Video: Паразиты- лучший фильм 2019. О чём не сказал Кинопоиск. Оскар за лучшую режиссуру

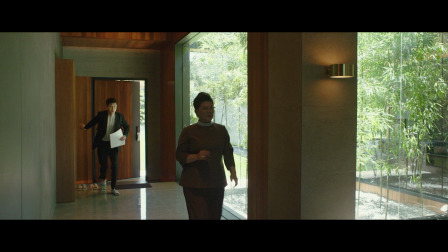В доме Паков огромные окна пропускают само собой большое количество дневного света, что не было в доме Ким, где есть всего лишь три маленьких окна. Здесь мы видим широкий кадр, но даже и рядом не видим потолка, в то время как в доме паразитов до него можно дотянуться чуть ли не рукой. Если мы посмотрим на пол, то увидим блестящую плитку, которая отражает свет и еще больше углубляет пространство.
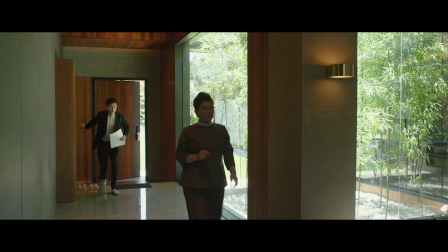Никакого ощущения тесноты или помехи в виде переднего плана мы не наблюдаем.
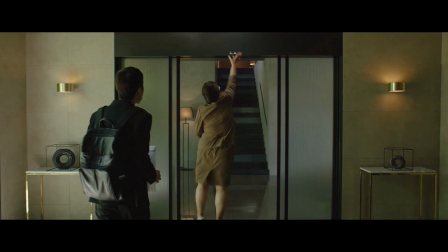Идем дальше и выходим на симметричный план со спины. Посмотрите на этот очень красивый кадр.
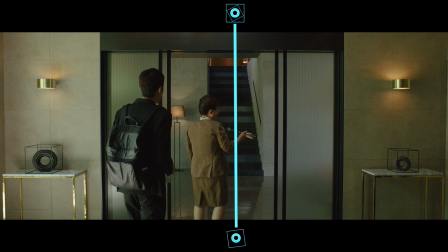Две одинаковые лампы по бокам, два одинаковых столика. Даже одинаковые фигурки на этих столиках разве что разного размера. И опять форма круга превалирует в кадре, создавая настроение безмятежности. Симметрия, создаваемая одинаковыми предметами, делает кадр приятным глазу.
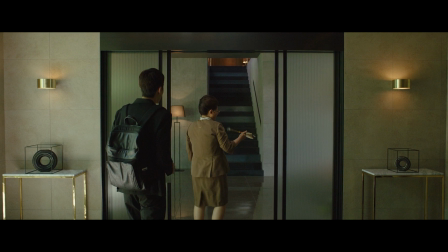Он отлично организован и вызывает приятное спокойствие. Такого в доме Ким не было и в помине. При этом предметы смотрятся органично и не захламляют кадр, как в случае жилища паразитов.
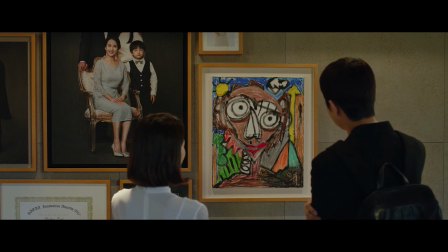Вообще, в случае дома Паков мы видим очень хорошо организованное чистое пространство.
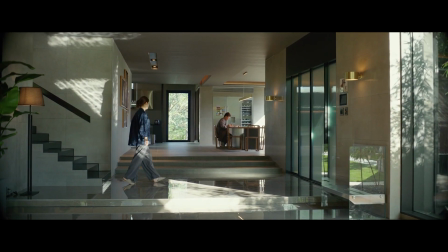Все предметы быта расставлены будто по учебнику для дизайнеров. Все это входит в конфликт с жилищем Ким.
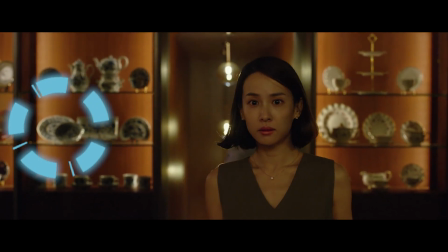Если мы посмотрим на интерьер дома, то заметим, что превалирующей фигурой является круг.
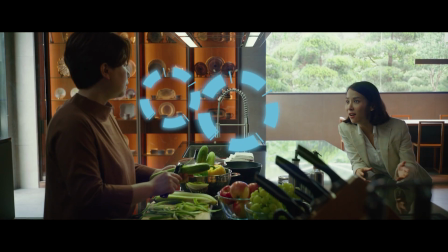Круг – это самая спокойная, самая простая и в то же время гармоничная форма в природе.
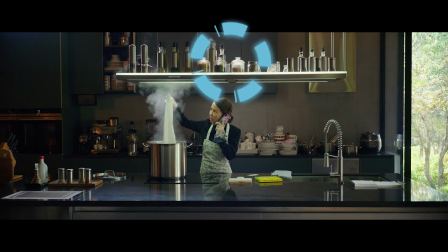За счет использования круга в доме Паков создается безмятежное настроение, которое отлично характеризует аристократическую сущность самого семейства.
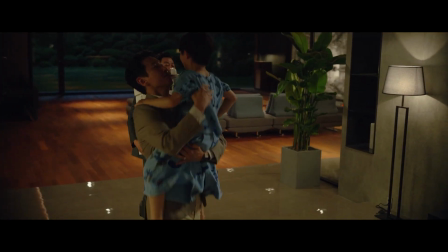В доме Паков Пон Джун-хо, как правило, снимает широко, что конфликтует с теснотой в доме Ким.
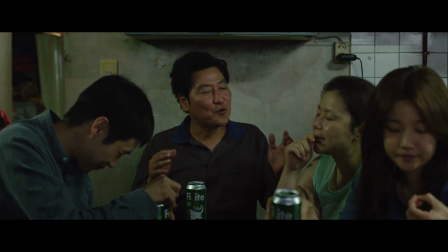При этом часто режиссер усиливает чувство тесноты паразитов,
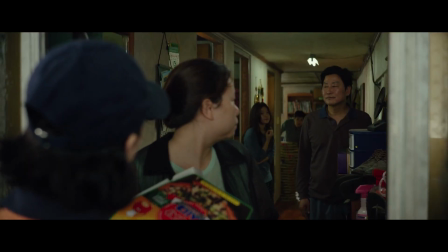за счет плотного расположения их в кадре и за счет того, что часто кадрируют их всех вместе.
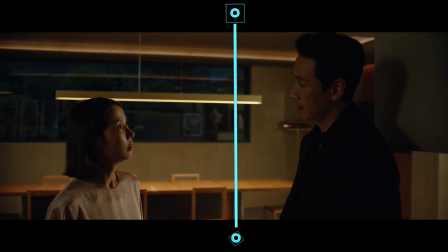Также для богачей Пон Джун-хо чаще используют симметричные композиции, которые визуализируют их беспечность и власть.
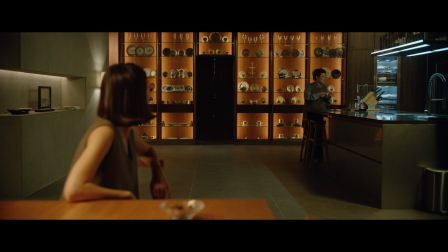Давайте рассмотрим этот кадр. Он имеет очень важное значение. Поговорим о задней стене. Здесь все тарелочки красиво уложены, бокалы красиво расставлены, везде есть свой определенный ритм. Все это подсвечено теплым желтым, который создает ассоциацию с золотом.
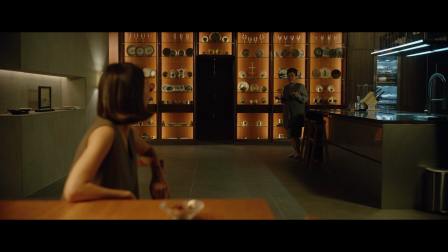При диалоге двух персонажей в центр кадра Пон Джун-хо помещает черный проход. И это одна из самых визуально гениальных идей фильма. Как ни странно, но в этом кадре композиционным центром выступает эта тьма прохода.
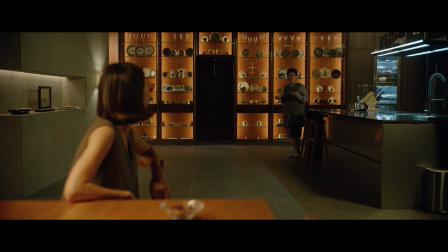Эта область становится наивысшей зоной контраста и намекает зрителю на то, что с этим коридором что-то будет происходить.
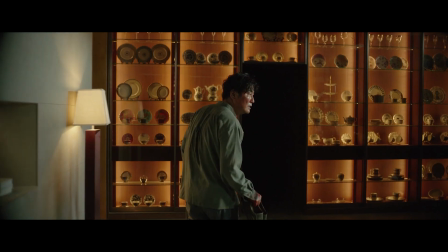И как мы впоследствии узнаем, этот коридор хранит свою тайну.
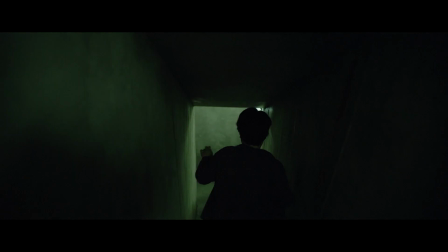Кстати, что интересно, в подвале дома Паков пространство очень схоже с пространством жилища паразитов.
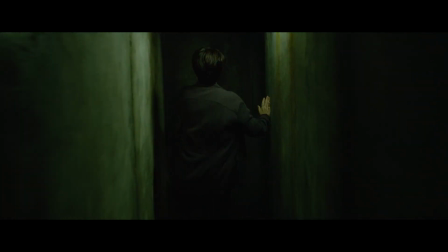Здесь такие же узкие коридоры и болезненный зеленый люминесцентный свет.
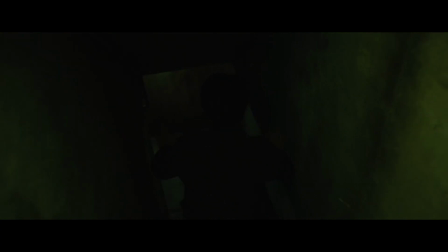Но за счет того, что здесь даже нет намека на дневное освещение, как в доме Ким, зеленый холодный свет люминесцентных ламп усиливает болезненность окружения.
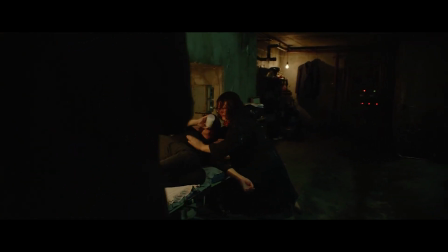Если есть в фильме самое дно, то это именно этот подвал.
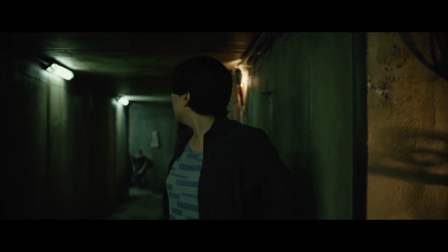Ну и сама метафора спуска в подвал также подчеркивает социальное положение ее обитателей.
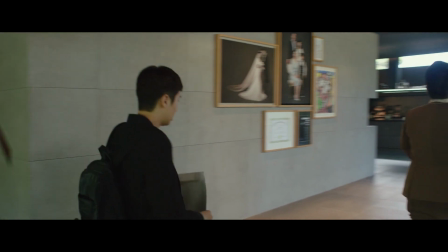Если подвести итоги, то для контраста двух семей Пон Джун-хо используют. Пространство кадра.
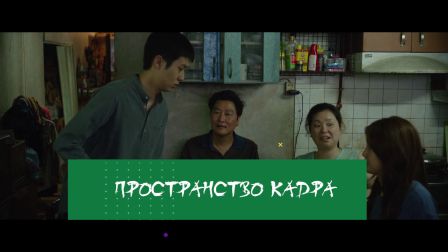Жилище Ким – тесная маленькая лачуга. Жилище Паков – огромный особняк.
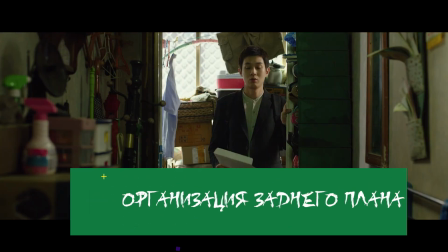Организация заднего плана. В доме паразитов мы видим разбросанный и хаотичный хлам, который забивает кадр ненужными вещами.
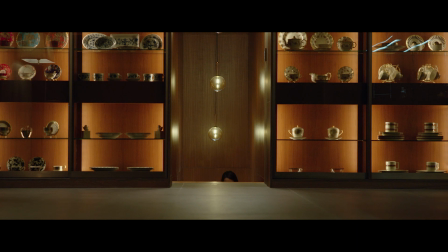В доме Паков все лежит на своих полочках и красиво расставленное, создавая чувство гармонии и безмятежности.
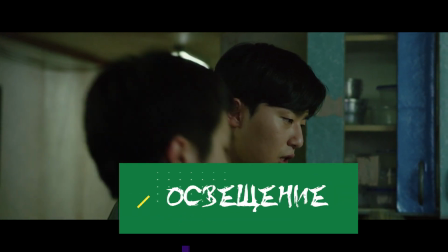Освещение. Свет в доме Ким по большей части искусственный. Окна очень маленькие, пропускают мало света.
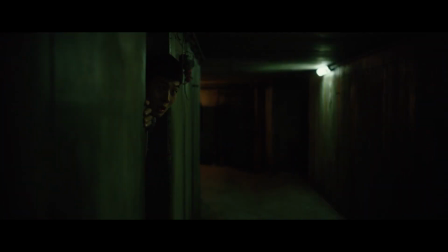В подвале Паков света естественного нет вовсе, здесь стоит холодный, болезненный зеленый.
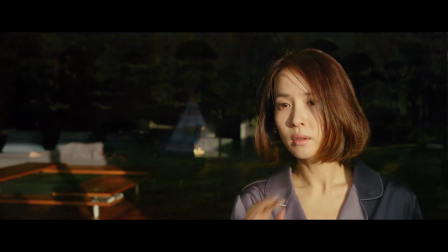В самом особняке много дневного света днем и приятный теплый королевский желтый вечером и ночью.
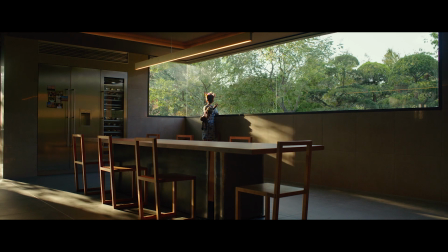За счет этого Пон Джун-хо использует самый выигрышный, самый мощный визуальный прием из всех возможных – это контраст.